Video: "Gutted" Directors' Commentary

We are Group 11 and this is our evaluation of our opening, Gutted. We were given the following brief for our preliminary task, to include a variety of camera techniques and editing techniques. These include continuity editing, varied distance and angles, pans, steadicam, handycam, cutaways, 180 degrees rule to ensure correct perspective, shot reverse shot, 2 lines of dialogue and opening a door. We also had to consider framing.
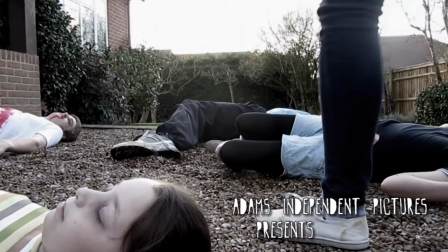[0:26]
The briefing for our opening, called Gutted, was to make a 2-minute film opening or title sequence in the genre of either horror or thriller. Comparing our preliminary tasks with our zombie horror film Gutted, we have taken 6 techniques from the initial task to make our opening have a variety of interesting angles. One of these is a close-up of a door opening. In our final opening, it is more frantic as they are attempting to get out of the place, whereas in the preliminary task it is more relaxed as it is at a slower pace.
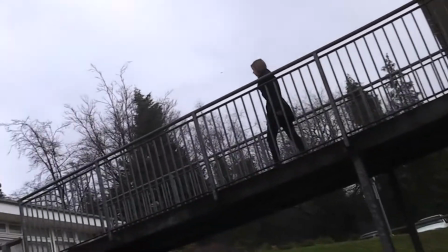[0:54]
Another technique used in the film opening was the use of handycam tracking shots. We felt this would give a more realistic feel as if someone was actually following them.
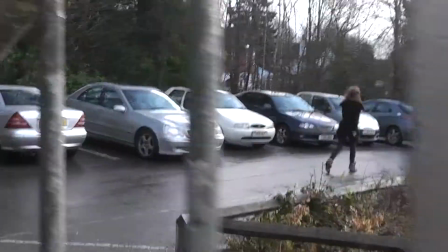[1:02]
In the preliminary task we used this technique, but we are unaware on who the antagonist is, but in contrast to Gutted, we know it is the zombies. We have 2 moments in our opening where we show a low-angle shot of the protagonist being followed by the antagonist.
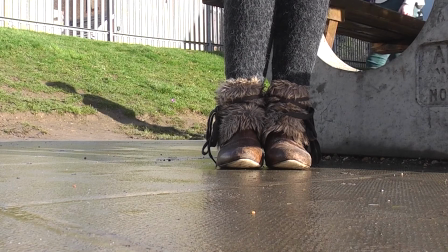[1:16]
In the preliminary task, this is a still shot with the antagonist lurking in the background. In our final opening, however, it is much faster paced to show the panic of the protagonist trying to get away from the antagonists. We like the use of shallow focus, with the grass in focus and the feet blurred in the background.
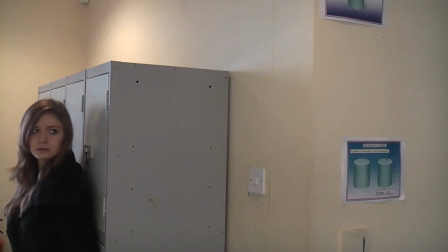[1:33]
Similar to our preliminary task, our opening had female protagonists,
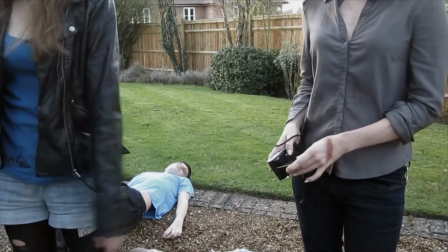[1:37]
but we added more characters, otherwise it would not have seemed plausible that a girl was exploring a house on her own.
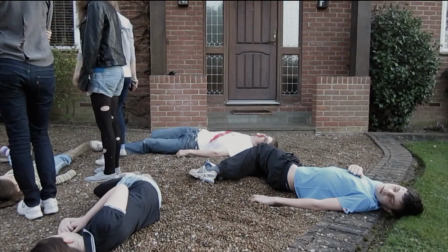[1:43]
As we wanted a character to die within the opening, we needed more characters to make the plot carry on.
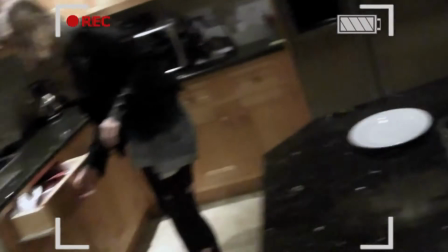[1:48]
The plot in Gutted is more complex than in our initial task because we have more characters doing different lines of action at the same time,
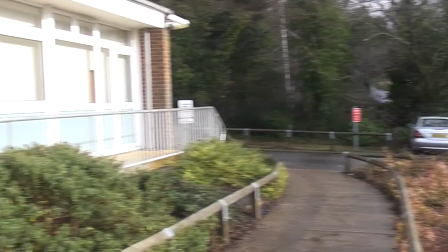[1:56]
whereas in our initial task it was straightforward as there were fewer characters. Although in our preliminary task we used point of view shots, we did not use these in our opening,
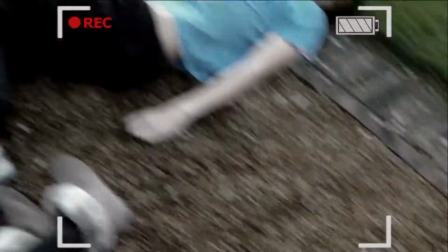[2:05]
but instead we used a point of view from the 2 cameras that the girls were holding to give a more realistic feel to the piece.
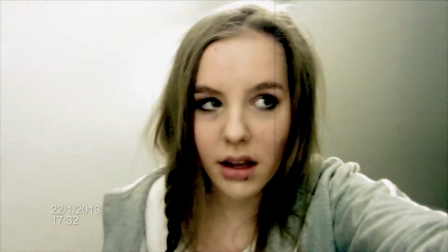[2:11]
When our protagonist is filming herself, it breaks the 4th wall for the audience as she is talking directly to them.
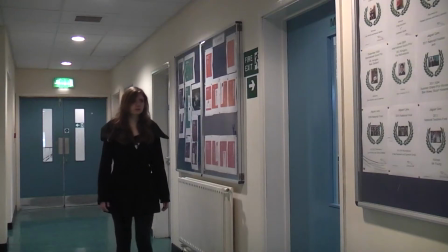[2:17]
The 180-degree rule was used in both our preliminary task and film opening.
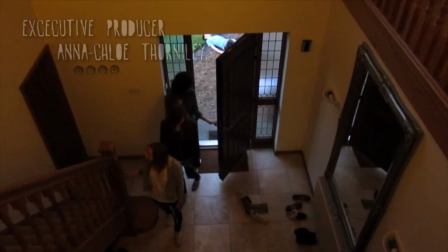[2:23]
We kept continuity the same by making sure our characters were on the same side each time and remembered what movements they did the first time round. For our location recce, we went to Wilderness Woods where we experimented with different shots and camera angles to see if there were any that seemed suitable to use in the film opening.
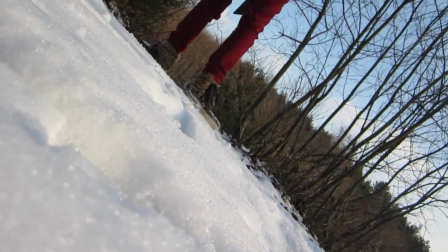[2:38]
One angle we liked was the canted angle shot.
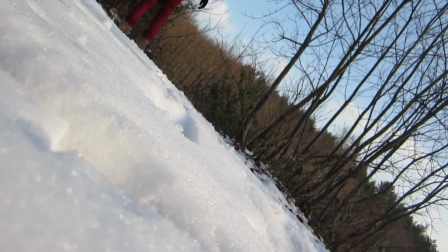[2:41]
We felt this gave an obscured view for the audience to help connote fear of the unknown, which is why we have used it several times in our opening.
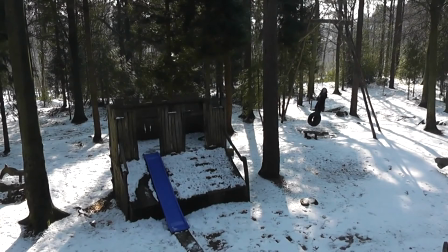[2:48]
Another moment in Wilderness Woods we liked was the rule of thirds at the playground,
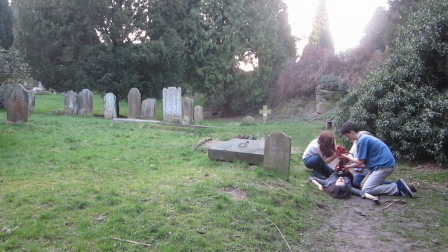[2:52]
so we added this technique at the end of our opening scene as it breaks up the framing, makes it more interesting to watch.
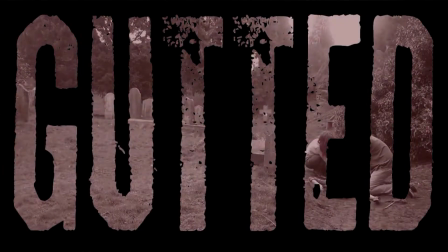[2:58]
We used Photoshop to make the video show through the text, so we have used multimedia. Following on from this, we also used titles in our opening.
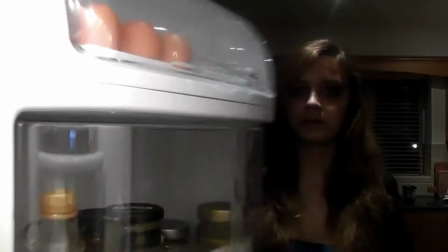[3:06]
This proved difficult at some points as we did not want to distract people from the action, so deciding where to put them and how long to show them for. But we mainly put them in any spaces where the framing seemed bare. The final technique from Wilderness Woods was a high angle shot with a pan.
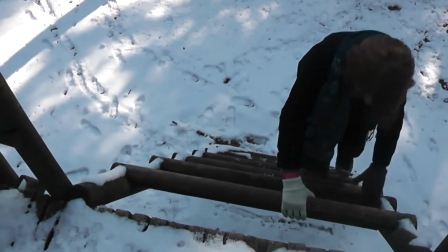[3:21]
We used this technique as our protagonists were entering the house,
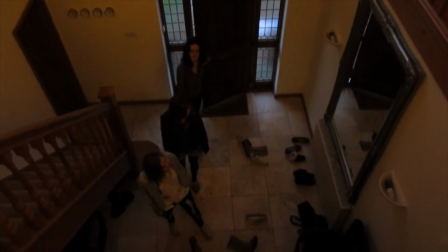[3:24]
as high angles make the characters look more vulnerable as the audience have a dominant view of them, making them seem exposed to danger.
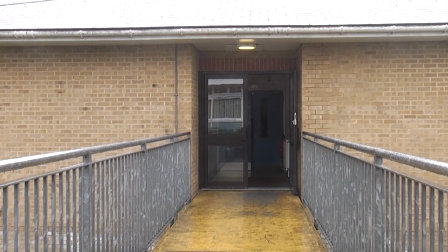[3:30]
Colouring in our initial task was not a problem as we were only filming on one day, so the lighting was consistent.
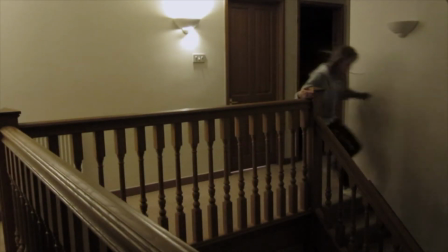[3:36]
But in our opening we were using several different cameras, so the white balance was different for a few of them.
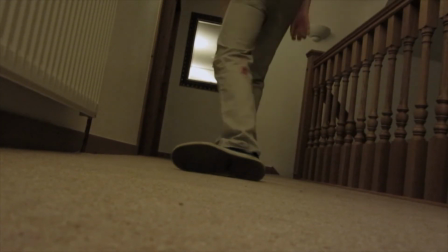[3:42]
So we changed this by altering the brightness, contrast and auto colour so continuity was smooth.
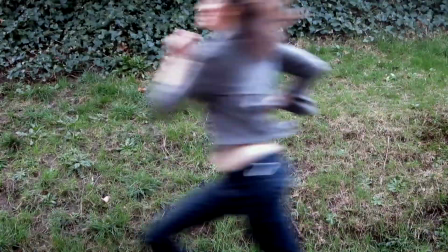[3:47]
As we wanted to give a darker feel to the piece, we changed the saturation and lighting in the clips so it looked darker,
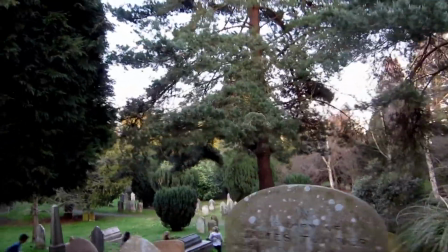[3:54]
as when we filmed some of the colours looked too bright to be in a horror film, so we counteracted this by using editing. When we filmed the protagonist by the door, it was too dark to make them open the door to run outside, as it would have been odd for the sky to be dark and then suddenly become lighter again in the graveyard.